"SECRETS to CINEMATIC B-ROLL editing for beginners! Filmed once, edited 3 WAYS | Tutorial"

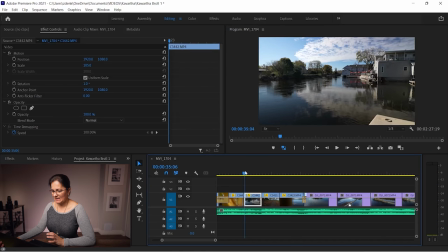[8:09]
I would like to point out that what made me decide for this first short clip is the little platform there on the lower right corner, the little concrete there. If I was just showing a plain lake with those buildings, it would be just lake with the buildings.
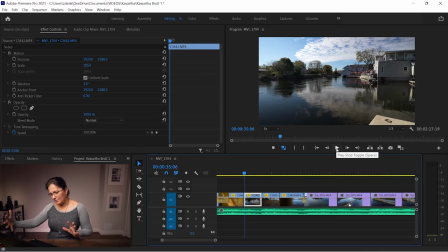[8:27]
But I like the fact that I'm coming, that platform is kind of hiding and then showing. So it's a little extra something in a corner which will catch your attention. And now is just a plain lake.
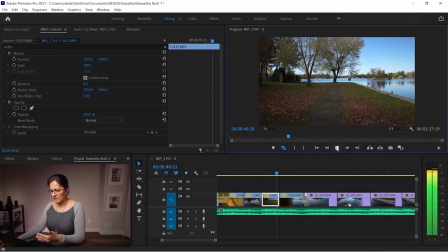[8:42]
Obviously continuing the forward movement that's why I chose just walking towards the lake and then just a plain lake
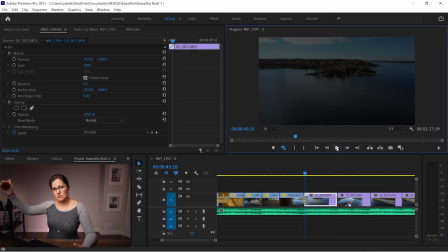[8:49]
which will make it easier to transition to the drone shots because when you are showing off the drone shots it's a plain lake too. So going from plain lake on the ground to plain lake in the air.
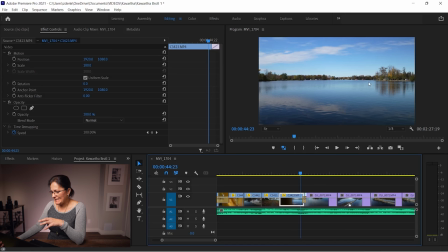[9:03]
However, the plain shot of the lake is actually a shot of this little island. I know it's an island because they took me there on the boat in a summer and we drove past by so I know it's a little island and that makes my decision for the first drone shots very simple.
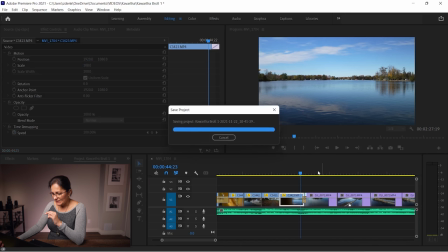[9:20]
As I'm showing off this little island on the ground, the next shot with the drone will be island as well.
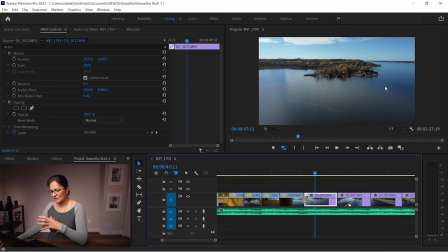[9:27]
That's a similarity transition between one shot to the other one. Even though it's an island in different locations, those are two different islands, still the brain doesn't have to think so hard. It's not a completely different structure of a place, completely different view. It's somewhat going from one to the other, transitioning from the ground to the air.
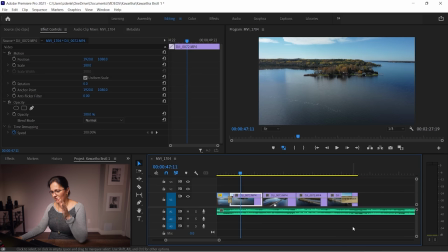[9:47]
The drone shots I chose again are very different locations.
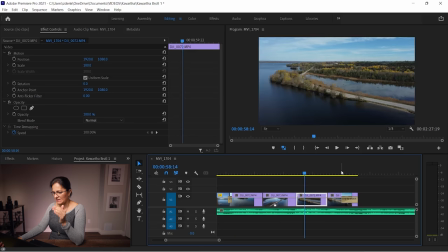[9:52]
I made sure that those are the nicest views I have from the day.
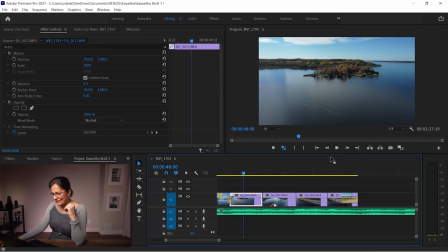[9:56]
I would have a lot more drone shots if I didn't actually crash the drone that day so this is what I have to work with. I have only few but those are the nicest shots.
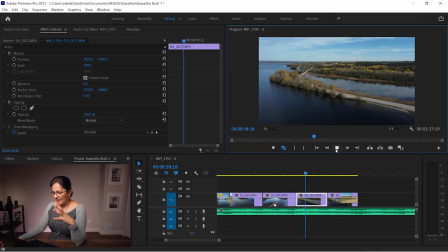[10:07]
Again different movement, different directions and the whole b-roll is actually finishing into dip to black. Now I want to mention those dip to black transitions for the beginners you can adjust the length of them.
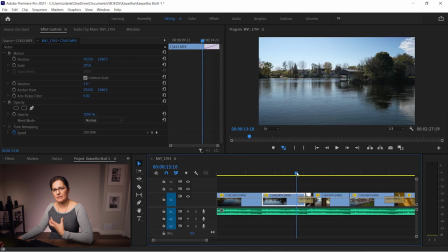[10:23]
The first one is kind of shorter because I wanted to make sure that's actually working with the music.
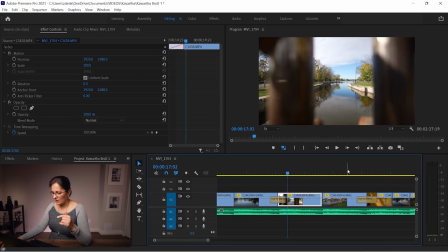[10:32]
The second one is a bit longer because I thought that it's more
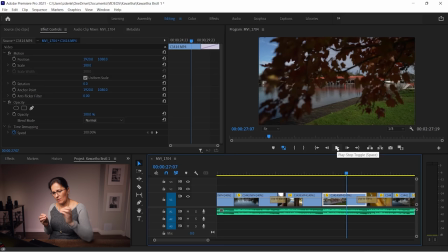[10:37]
suitable to the music and I don't want such a hard transition from one tree to the other one.
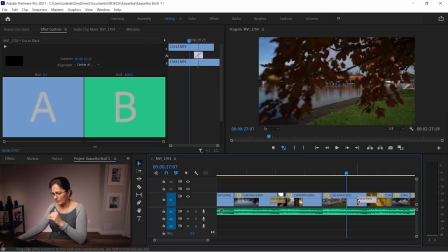[10:42]
So I made that transition dip to black a lot longer. You just do that by pulling and dragging it inside and outside like this. This is how you make it bigger. This is how you make it smaller.
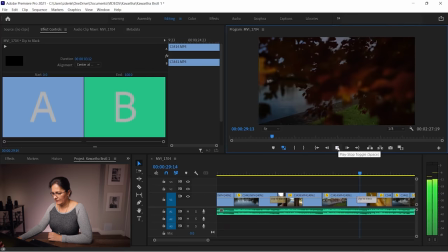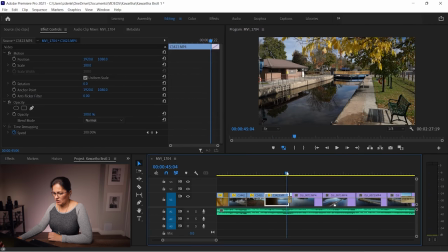[11:02]
Then the other transition is a very short here. I didn't want to keep it that long.
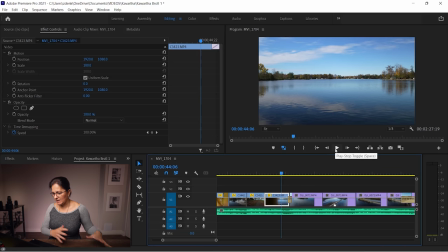[11:09]
It's just a divider between lens shots and the drone shots.
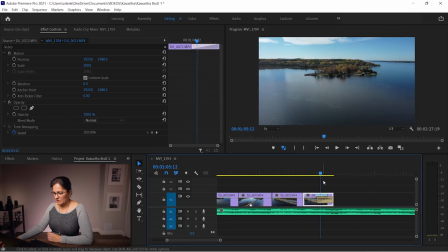[11:17]
And obviously the last dip to the black to end the cinematic b-roll.
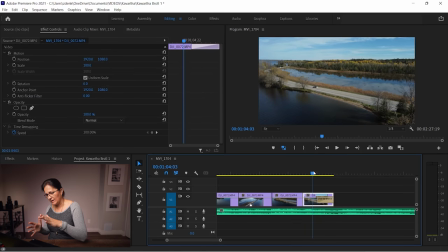[11:22]
I just want very very slow disappearing b-roll. I just want it very very slow going to back.
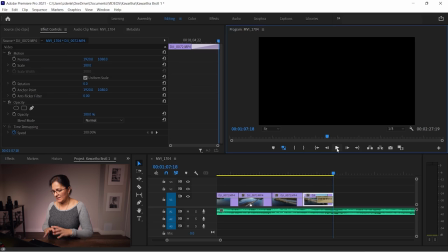[11:34]
And that's it for the first one. So if this is color graded and right paced, you can end up with something like this.